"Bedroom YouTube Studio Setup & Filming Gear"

Today's video is brought to you by Squarespace. Let's talk about the gears I use for my YouTube videos.
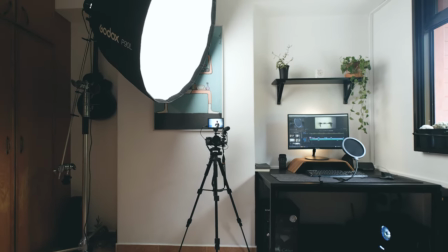(0:06)
I can't do nothing without my camera so let me start with my camera journey.
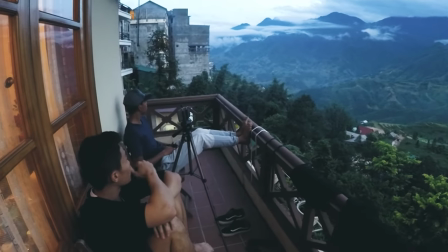(0:10)
Like many, I created my first YouTube video with a camera from the iPhone 6.
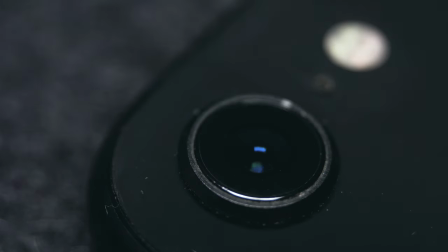(0:15)
But quickly, I was limited by the capability of my phone camera.
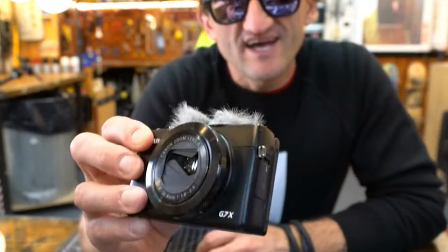(0:19)
And because I was influenced by Casey Neistat, I got myself a Canon G7X Mark II.
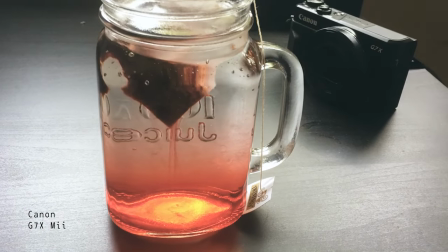(0:25)
That's a pretty significant upgrade but that didn't last long because at that time I know
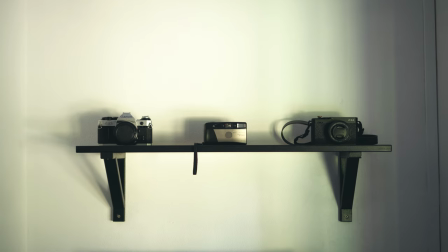(0:29)
nothing about camera and what I truly wanted was a camera with an interchangeable lens.
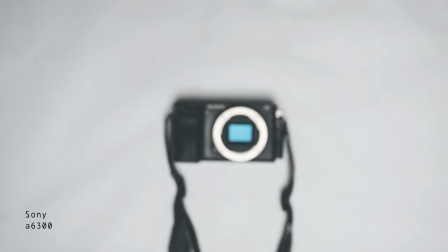(0:35)
So a few months later, I managed to sell the Canon camera away and got myself a Sony a6300.
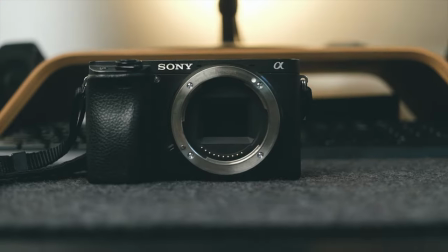(0:41)
And by the way, that's the same camera I used to date. It has been with me for 4 years and it's good enough for what I do here.
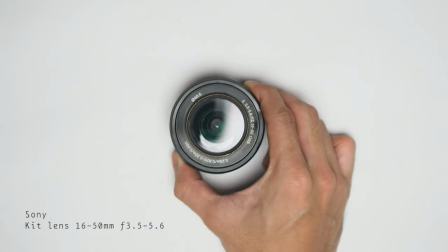(0:48)
When it comes to lens, I stick with the standard kit lens with the range 16-50 which is for wide angle and basic zoom.
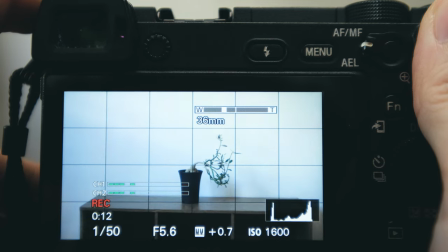(0:55)
Although not telephoto enough but accompanied with the clear image zoom, that's good enough for me.
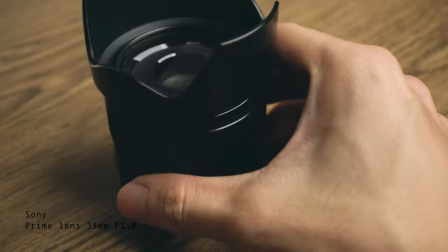(1:00)
My second lens is my favourite portrait lens. That's a 35mm f1.8.
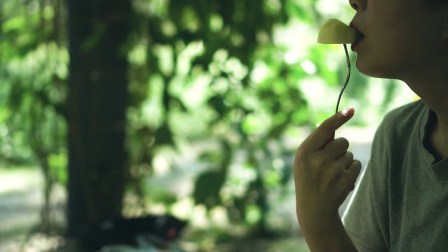(1:05)
That's the prime lens I use for most of my b-roll shots and it's all because of the beautiful bokeh and I love it because it's one of the best when it comes to a low light environment.
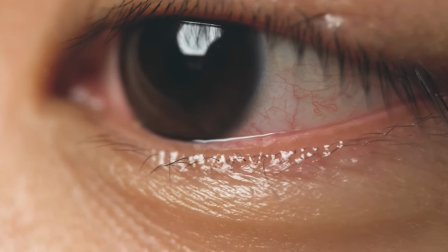(1:15)
I have a set of macro attachment from Maker that's used when I want to film something dramatic and bring you close to the subject.
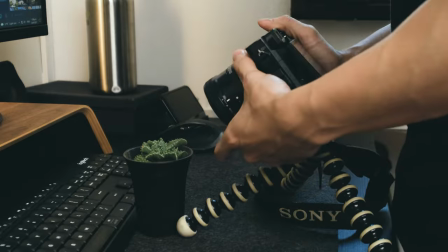(1:22)
But when it comes to macro, the only issue is it requires tons of light in order for me to have a crispy image.
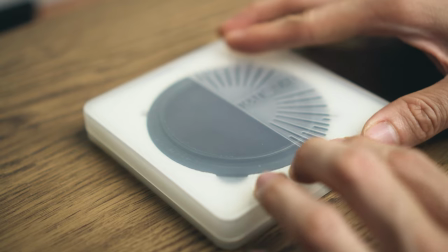(1:29)
I have a 2 in 1 filter with durable ND and circular polarizer and it's from K&F concept.
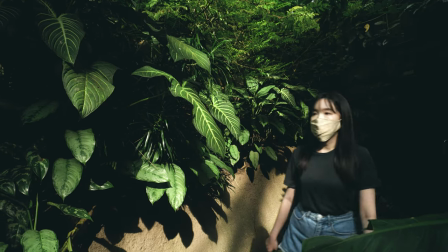(1:35)
It's the best when I'm shooting something bright and it's mostly used outdoor.
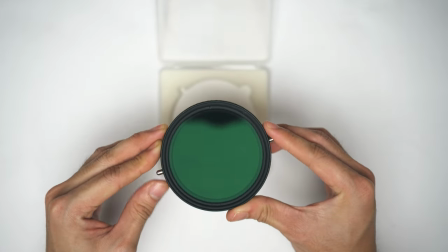(1:40)
Just like the sunglasses, the purpose of this is to prevent overexposure of the image.
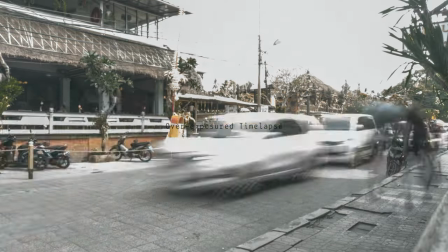(1:45)
Or when I'm shooting time lapse where I have to crank the shutter speed to achieve a blurry movement effect.
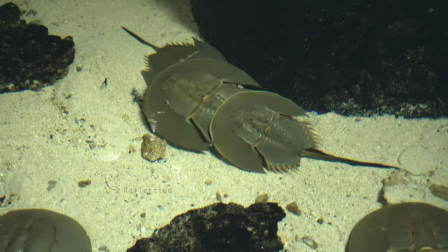(1:50)
Not to mention, the polarizer is there to remove the glare and reflection from anything reflective.
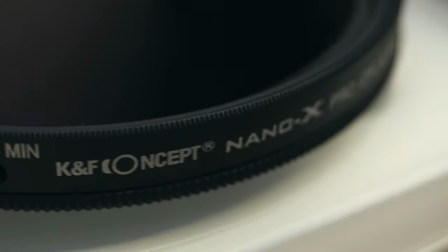(1:56)
By the way, I got it in the largest lens size,
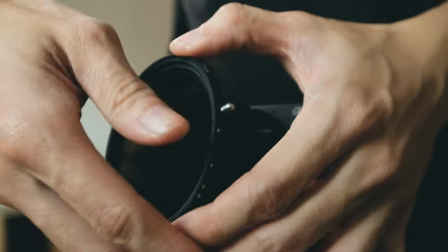(1:59)
72mm, because I can use this to fit it to any lens, either the prime lens, kit lens, or if I need a bigger lens in the future.
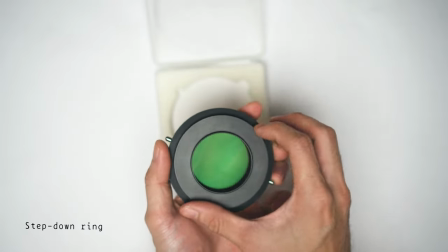(2:06)
All I need is to have a step down ring, instead of buying the filter in different size, that will cost a lot.
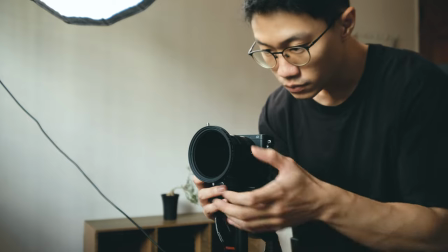(2:12)
I have to say, it makes my kit lens extremely professional, or maybe too overkill. It looks like a diving camera.
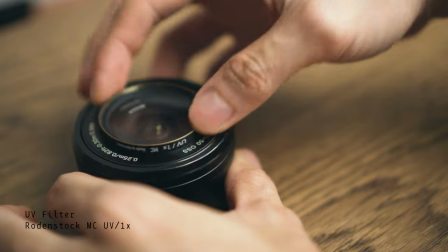(2:19)
Also all my lenses are covered with UV filters.
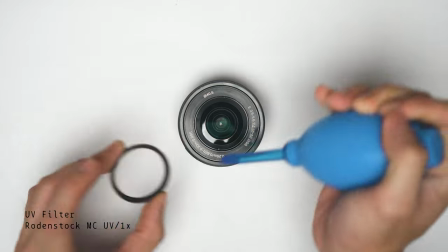(2:22)
I know that's completely redundant when it comes to UV and there's not much difference with or without but they are there to act as a lens protector.
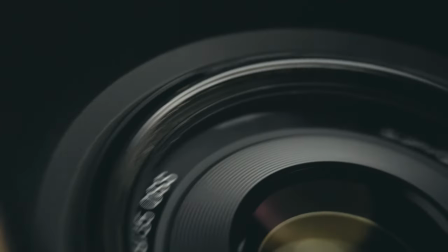(2:29)
I mean I'm pretty rough with my equipment so this is the best I can do to prevent them from getting all worn out.
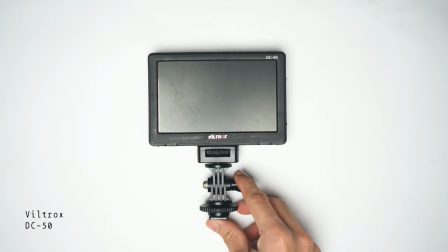(2:36)
Next would be my external monitor. If you know a little bit about the A6300,
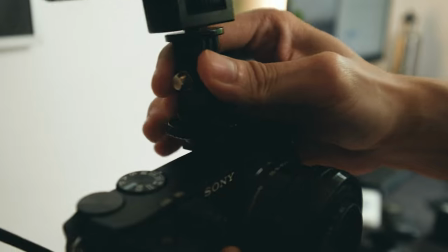(2:42)
the display screen on the back can't be flipped to the front and the only way I can see what I'm filming is with an external monitor.
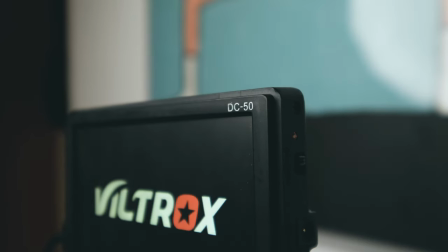(2:49)
That's the Viltrox DC50. A basic monitor with no touch screen and the colour is not perfect too.
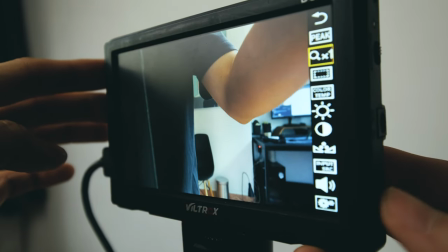(2:55)
But it doesn't really matter, I just need something affordable for the composition of my frame.
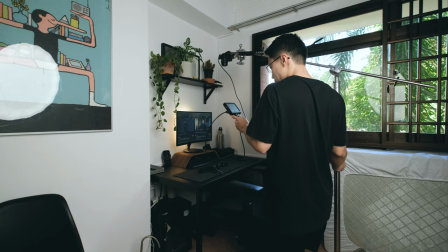(3:00)
So I'll use it to film my talking head which is my A-roll or when the camera is mounted so high I can't see how it looks.
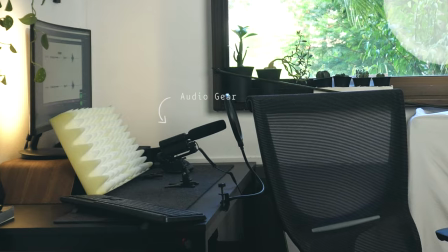(3:07)
The monitor and the extra cable is useful for that. For the audio, I have a shotgun mic from Techstar.
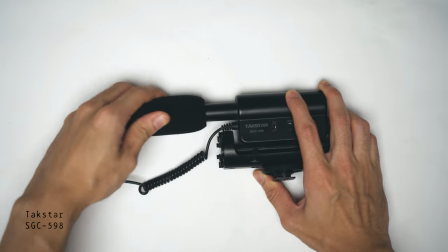(3:14)
So whatever environmental sound or voice over are all done by this.
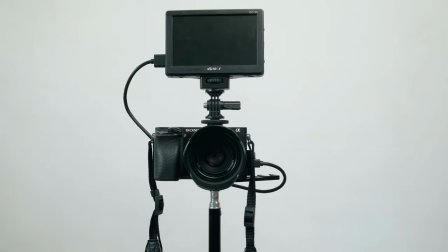(3:19)
A side note, in order for me to have my monitor and my mic mounted on the camera at the same time,
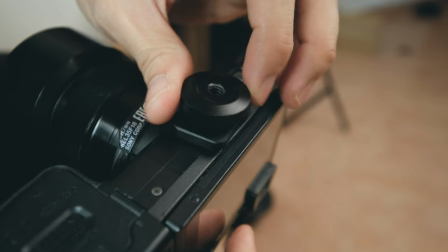(3:24)
I got myself a microphone mount which is mounted on the bottom of the camera. Not the easiest thing to use.
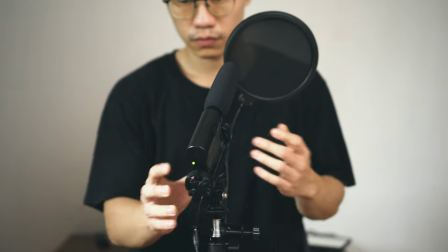(3:31)
Sometimes I'll use it for my Aero mic as well by attaching it to a tripod with a port filter on.
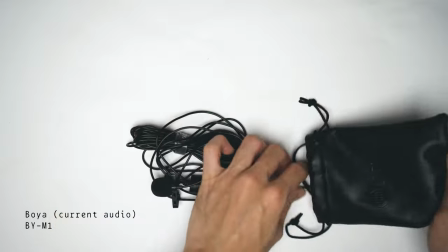(3:37)
Other times I'll use the boya lavalier. I'll say the shotgun mic is definitely clearer and crispier when it comes to sound but
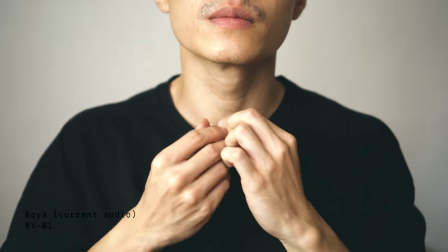(3:45)
I'll only use the Boya Levalier when I find this thing too distracting in the frame.
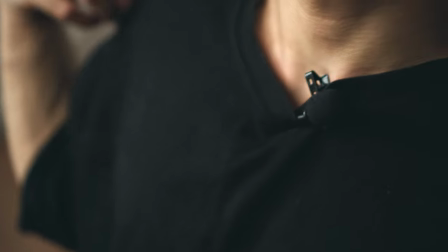(3:50)
Indeed I believe that audio is important when it comes to video. I wouldn't want to spend so much on perfecting my audio by upgrading to a professional equipment.